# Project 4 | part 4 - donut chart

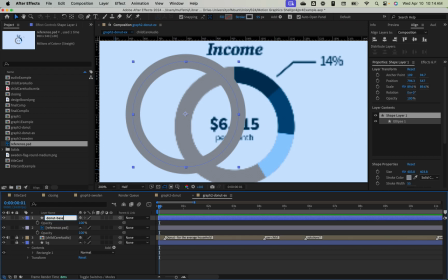(8:15)
I'm going to rename this donut base because it's the bottom kind of base of our chart. And then I'm going to hit Command D to duplicate it.
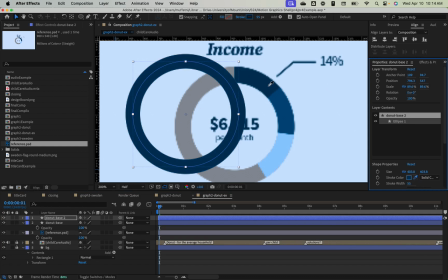(8:23)
And then on this new copy, I'm going to make this the dark blue color for our first section. Name this donut dark blue. Let's go ahead and do that again. Same thing for this medium blue.
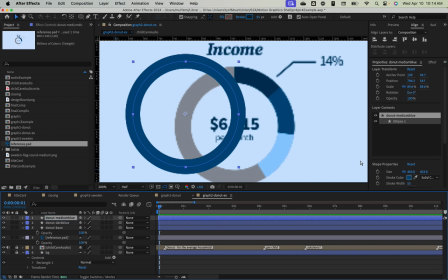(8:44)
And then let's do it one more time for that light blue.
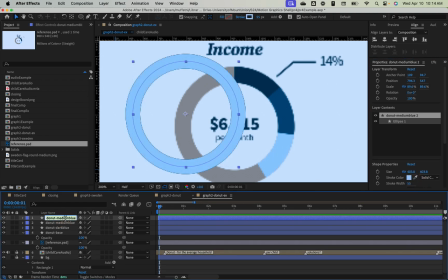Okay, perfect. So with all these selected, I'm going to go ahead and move them over here where we want them to be.
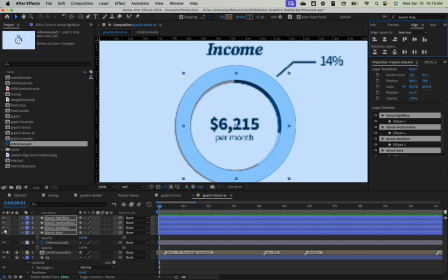(9:05)
And let's get to work animating these. So I'm going to hide the other few layers here. And in fact, it would probably make more sense to do the animation on one of them first before duplicating it. That way it's kind of copied to the other
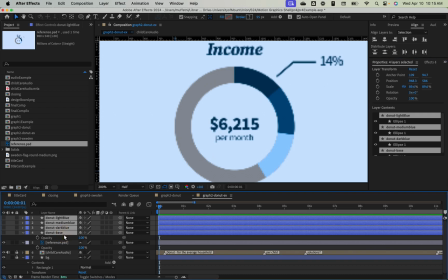(9:25)
layers of the chart as we go, but this is okay for now. So I'm going to select my donut chart.
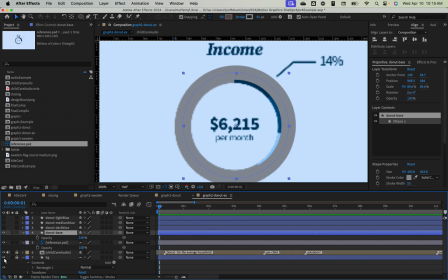(9:33)
I do want to see that one, and I'm just going to hide some of this other nonsense for now. So let's hide our reference.
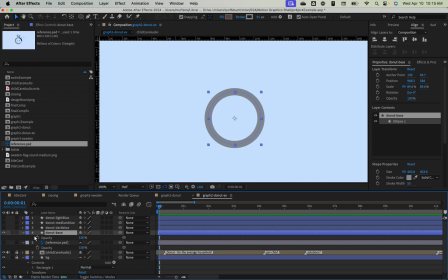(9:46)
And now, let me also go ahead and shy some of these other layers so you can see what I am working on here.
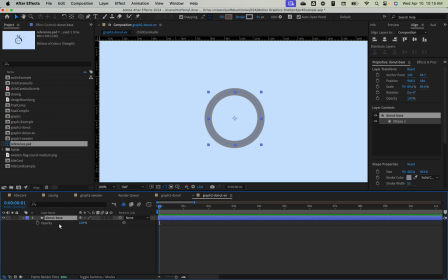(9:56)
So now I just have my base donut chart here.
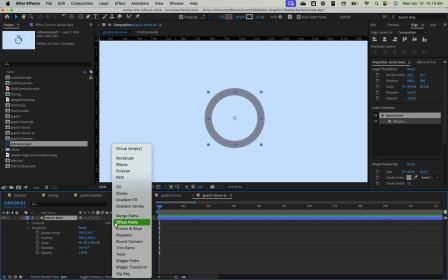(9:59)
So if I untwirl this and I go ahead and add a trim paths option here,
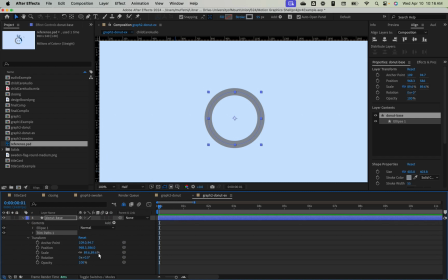(10:06)
we're working with kind of the same thing that we were on the line chart. So if I open that trim paths, I can animate this endpoint, and this is how we're going to get our chart to grow out from that starting point.
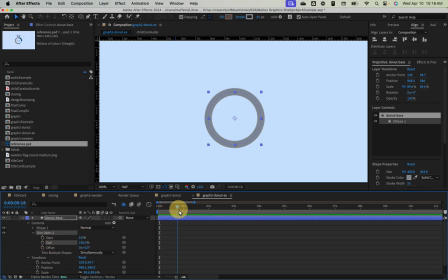(10:18)
So we're going to end at 100%. So I can say, you know, I don't know, let's just for now set this at half a second. And then make the starting keyframe that 0%. And now when we play this, you can see that that grows around.
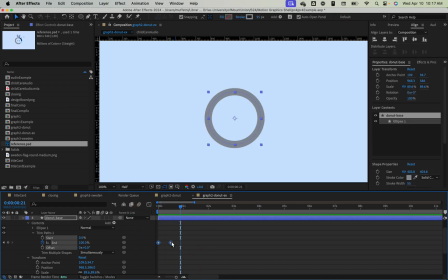(10:36)
So we could ease this just to make it a little more lively.
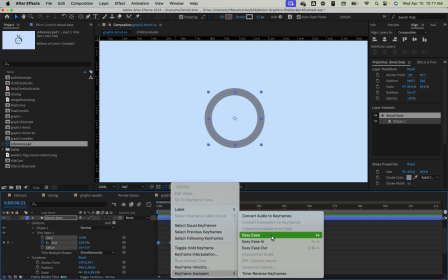(10:42)
Keyframe assistant. In fact, I think I want this to,
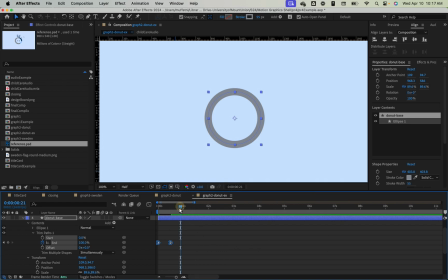(10:49)
ease in is what we want here, just so it's fast at first and it slows down at the end. And that looks pretty good. We could speed that up, and I would match that up with the audio here. But this is the basic concept, is we're going to get our base layer on here.
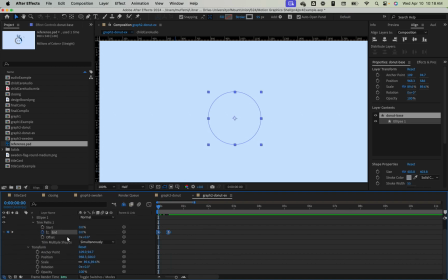(11:06)
Then let me unshy these other layers.
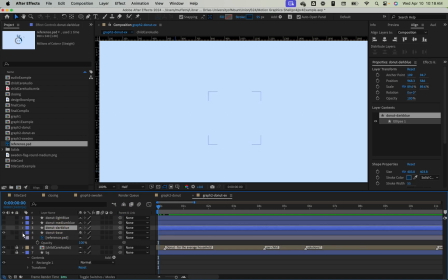(11:13)
And we can take that same idea, and I could just duplicate
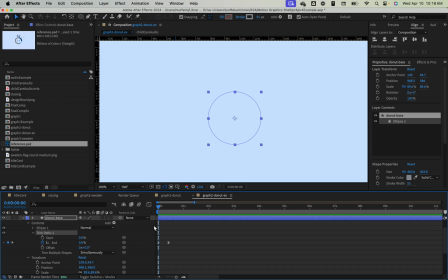(11:22)
this and change the color. But since we already put these in here, let's see if we can paste the trim path onto here. It looks like that worked.
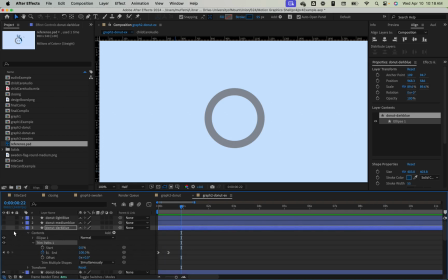(11:36)
So now you will see, if we unhide this, the dark blue one doing the same thing. If I move that over, you can see that they're both animating at the same time. Now, the key here is this blue portion of the chart, we actually don't want to animate all the way around.
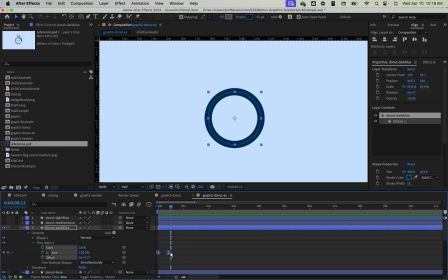(11:55)
And we want it to happen slightly later than the base layer, because we want to see the base come on, and then it's going to continue to grow, you know, those percentages. But this blue portion, we are saying that this is 14% of that total median income.
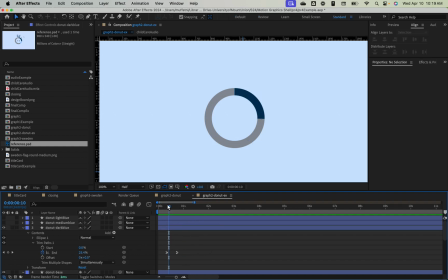(12:15)
So we actually don't want our final endpoint here to be 100. We want this to be 14% of that total line.